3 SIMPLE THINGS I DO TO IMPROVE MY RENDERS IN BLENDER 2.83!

Usually that helps because you're trying to create an interaction within the actual post and then you want this interaction to translate to the person that's seeing it. I'm strictly speaking from Instagram or rather social media point of view, so from a social media point of view, because that's where I mostly post my stuff. Basically it's the same for clients. You need to make stuff that it's responsive you need to make stuff that's interactive in a way that makes you think oh this is
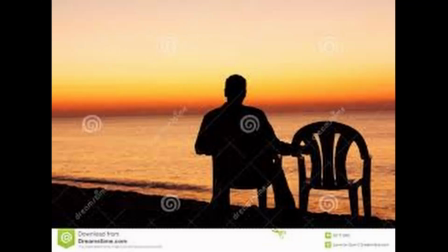something I do with my friends or oh this is something that I do by myself or oh this is something that I would like to do. So the main takeaway from our first tip is create interaction with whatever you may have in the scene.
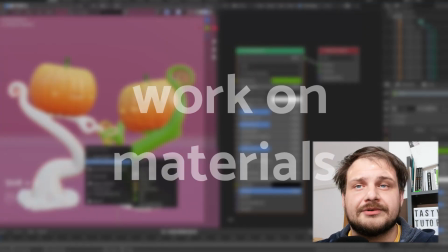Now it's time for tip number two. So tip number two is materials. Materials in the sense of how you can make your materials better.
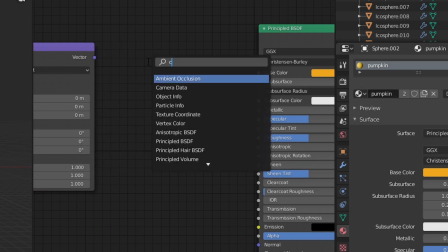The main thing I do is I add a color ramp and that's because if I use just a solid color I have only the variety of the
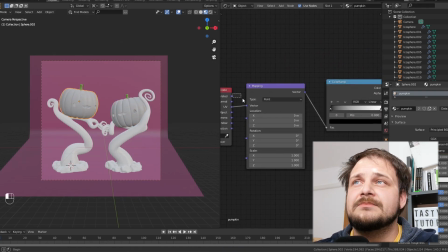light I don't have any sort of color variety whatsoever it's much easier and it adds a bit more interest if you add a color ramp if
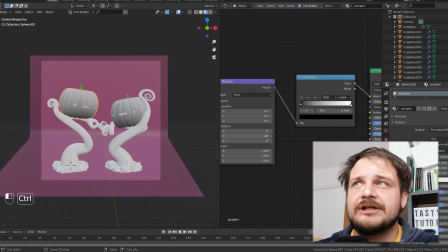you can add a mapping node and a texture node I turn around the rotation so I'm trying to build that sort of from the bottom to the top type of
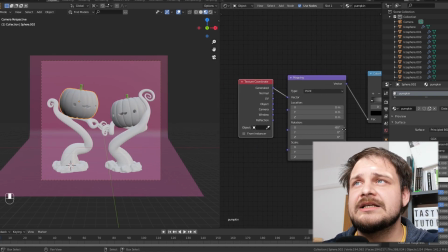gradient thing i also use the gradient texture in this case so i'm trying to figure out a way of how to make them
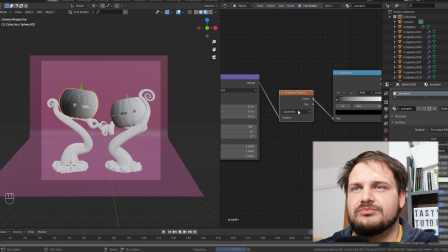a bit more interesting a bit heavier because you can also add a bit of weight with color itself in this case i'm just using black and white to see where
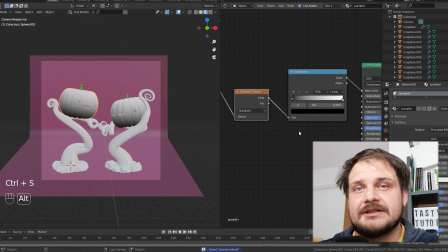the relations are ui gradients and they have a really good selection of gradients that are mostly used for ui ux applications but they work really well also in these cases.
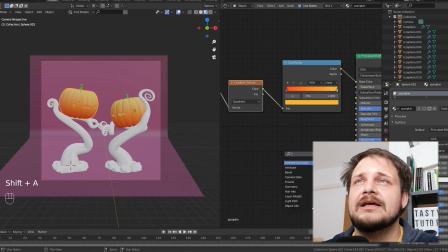So in this case I just chose a darker redder orange and a yellowish yellowish reddish type of color. I add a bump and a noise texture that are set up to be very light and that's because I want to have just a bit of variety on the surface.
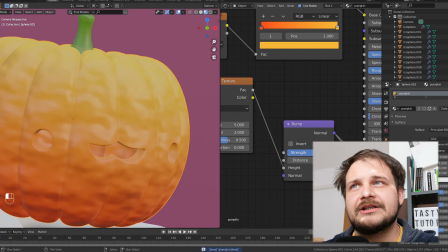It's not necessarily important but it's important to create a bit of variety
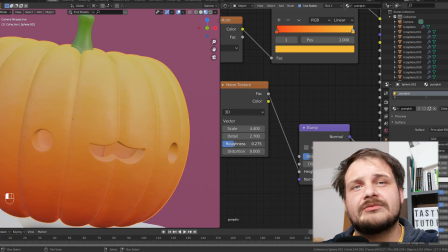on your surface and after that I play with the roughness specular and specular tint.
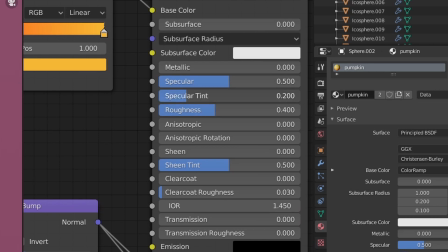My go-to recipe for this sort of glossy but not too glossy type of material is the specular at 0.8, specular tint at 2 to 0.4 and then roughness from 0 to 0.4 so
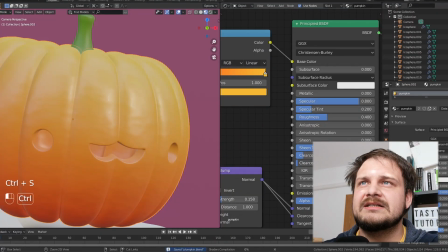I don't go too hard on any of those except for the specular and then I maybe dial in a bit of clear coat and a bit of clear coat roughness and that's how I get this type of material.
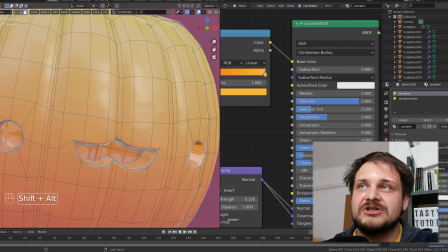That's how get this type of pumpkin material in here in this case I'm just adding a bit of a different color to the outline of the
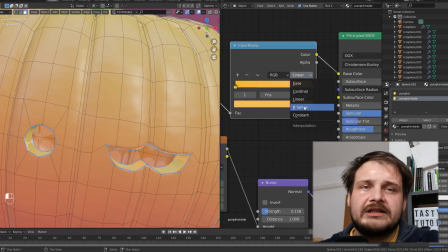eyes and of the mouth just to make a bit of differentiation and I then apply the same principle to the others I'm just adding color ramps all
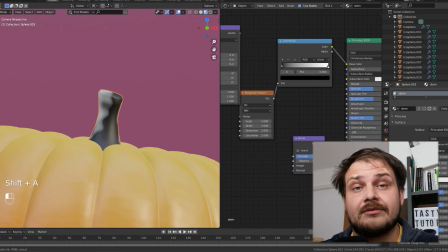over the place to the stems to the vines also to the rocks I'm just using different textures so
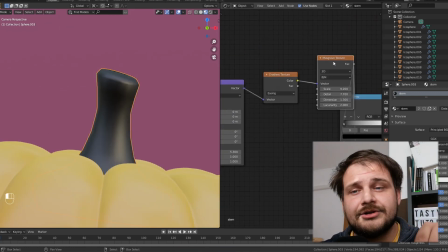in this case I'm using a Musgrave texture to create the illusion of the small indentations in the stem.
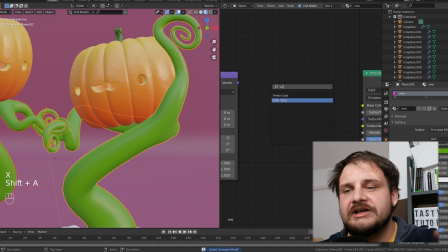I'm using then a darker green and a let's say dark green to yellow color.
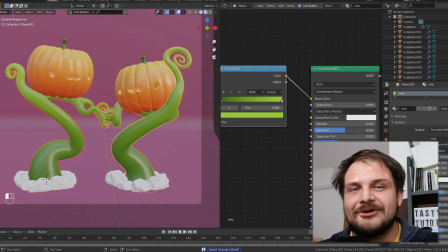I'm not trying to replicate a true material.
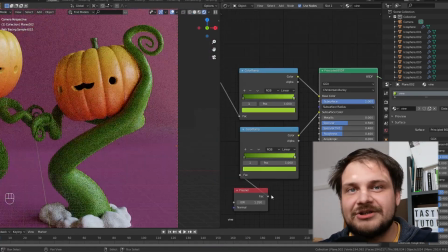I'm just trying to create just an approximation because the object itself is already presenting the form.